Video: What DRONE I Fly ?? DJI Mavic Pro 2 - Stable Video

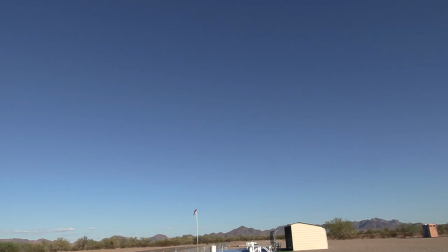let's take a ride here
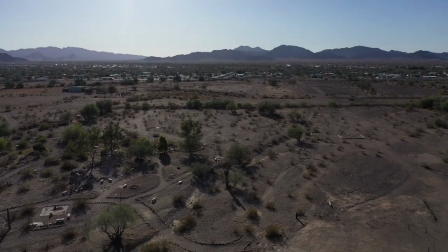we are we're flying going up we're at about 140 50 60 feet
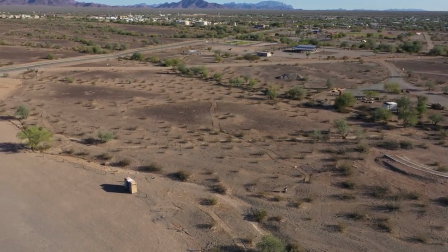there's that serious garden I'm not gonna fly a lot here spin it around see I'm rotating the drone
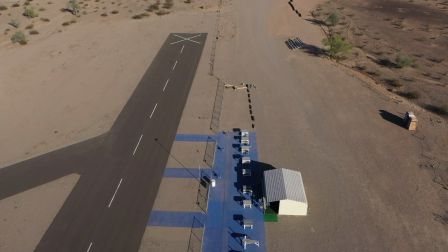now I'm pointing the camera the drone is stationary all
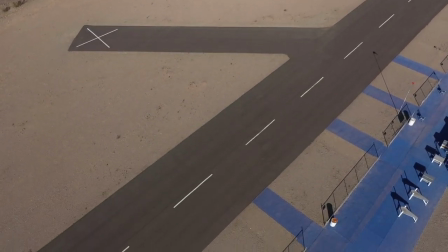I'm doing is rotating now watch you'll see
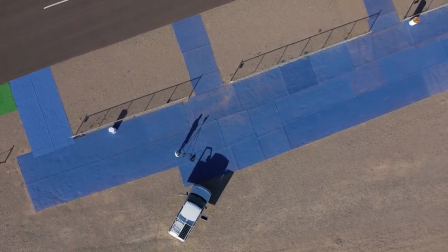me here in a second there I am I'm still rotating the drone is still stationary it's directly
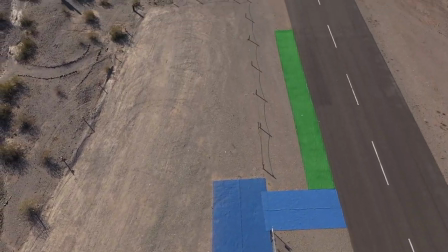above me by 160 feet now bring the camera back up now
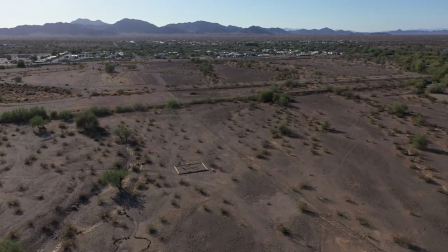I'm flying forward and while I'm flying forward I'm gonna start turning the drone spin
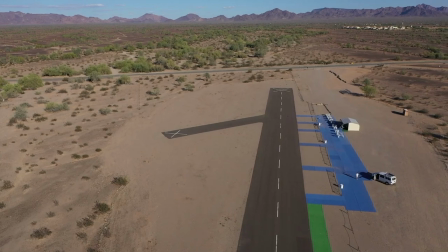it back around and voila there you are there's the
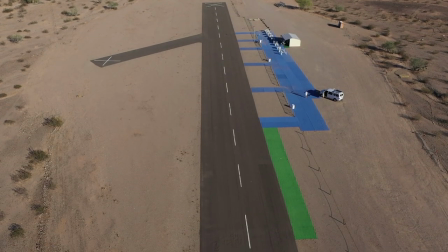runway there's the van there's me and look how blue the carpet see now the light is behind
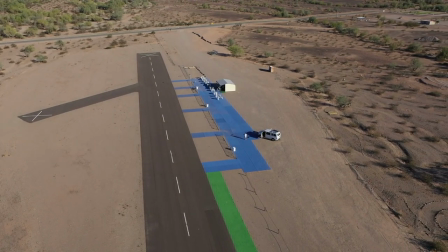the drone the camera look how crystal clear the
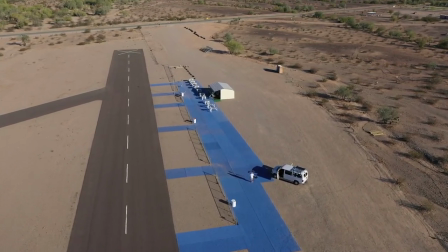colors everything are once again always check your lighting keep
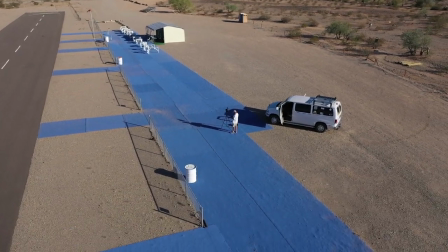it behind you look at this look at my shadow that'll show you right there okay let me
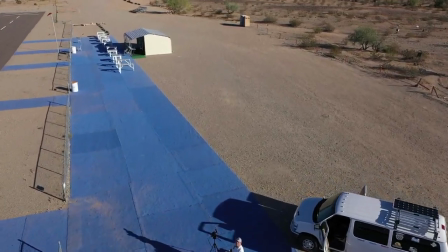get landed here okay
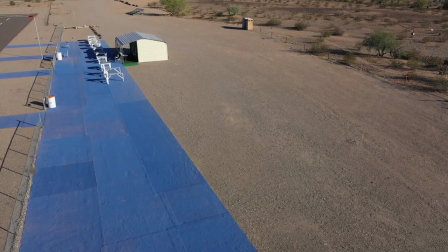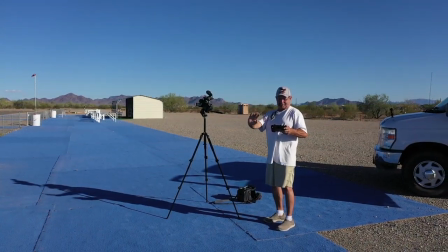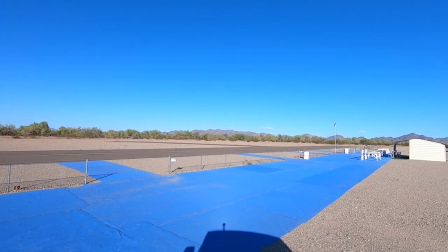well there you go there's there's how I make my videos I mean that's
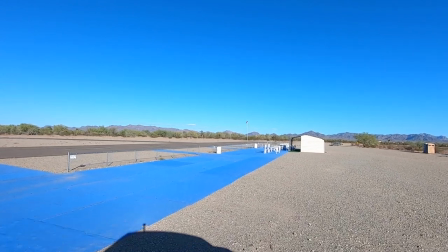basically it now I do other things and editing I don't really color correct
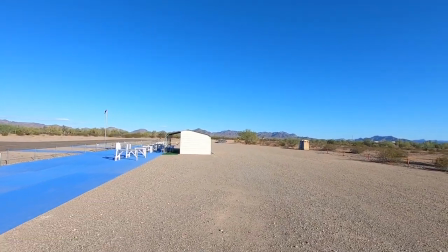that much if I'm working for a client doing something for a website I get a lot more detailed
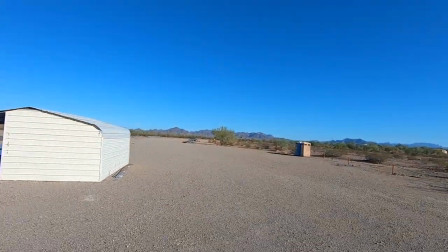on actual footage for YouTube videos I kind
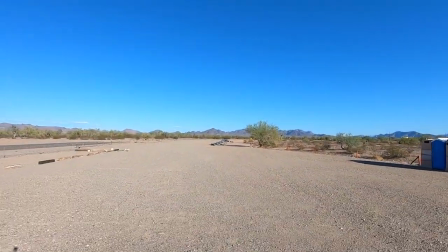of get what you see but I'm always conscious of my
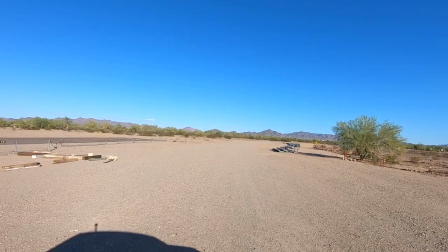lighting always it's just part of doing this stuff
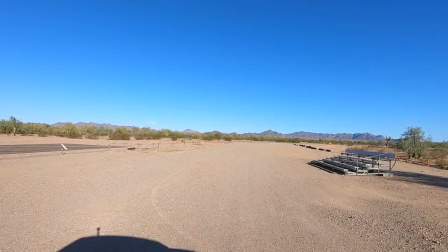after you do it so long because I want you guys to see the best quality I
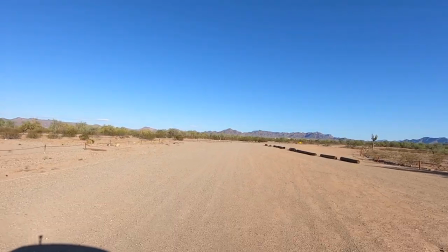don't know in some of the videos you see me I'll turn off the camera because there's no
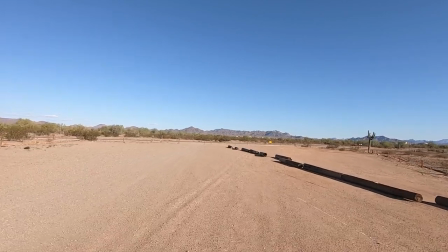sense filming directly into the Sun it just blows out the picture
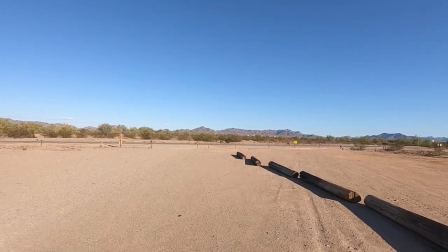now you can color correct it to a point but once again it's not
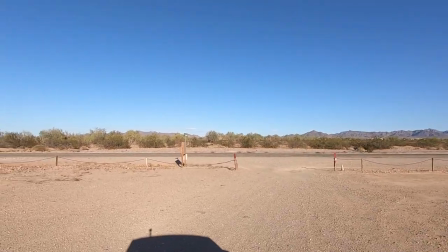the best video and with the dash mount camera you're not going to get a lot
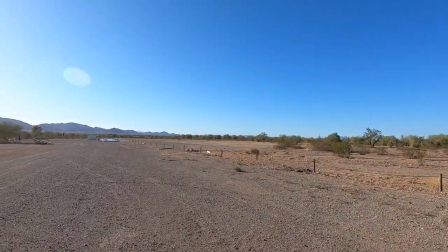of movement you can't adjust watch this see I'm turning right back into
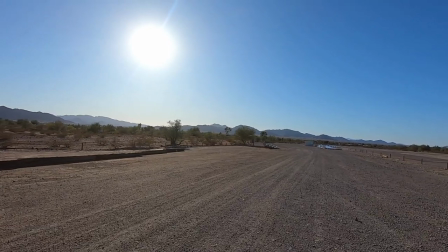the Sun look how the colors go away so
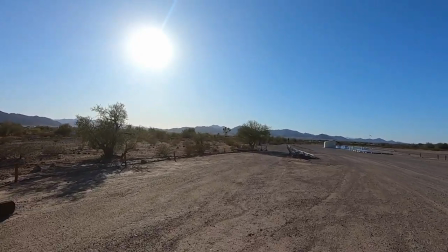anyway I hope this helps I get asked that question so much I get emails on Facebook Twitter
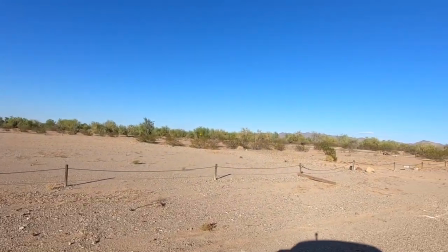everything that's probably one of the number one questions what drone do I fly and how do I make the video so clear and stable and this is
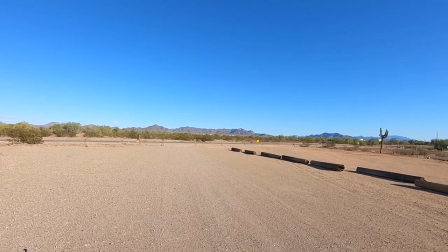how and it's good equipment this is not cheap equipment i try to use the best to give you guys the best
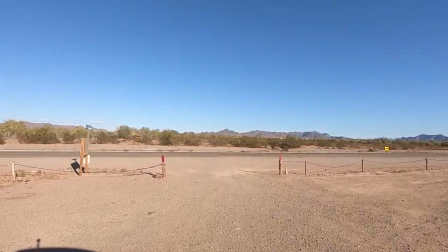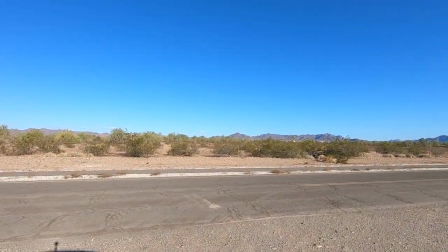tomorrow we'll be out filming around town here we've got a couple uh people i want to put on camera
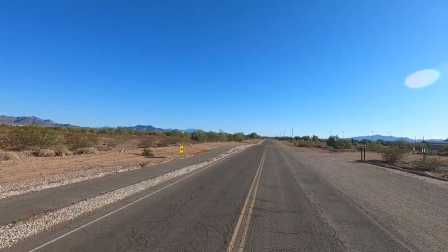you'll be seeing that and then like i said today's thursday saturday we're heading up to Havasu.
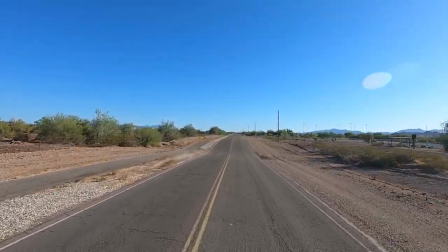Gonna go up there and toot around a little bit, not much. Anyway, talk soon.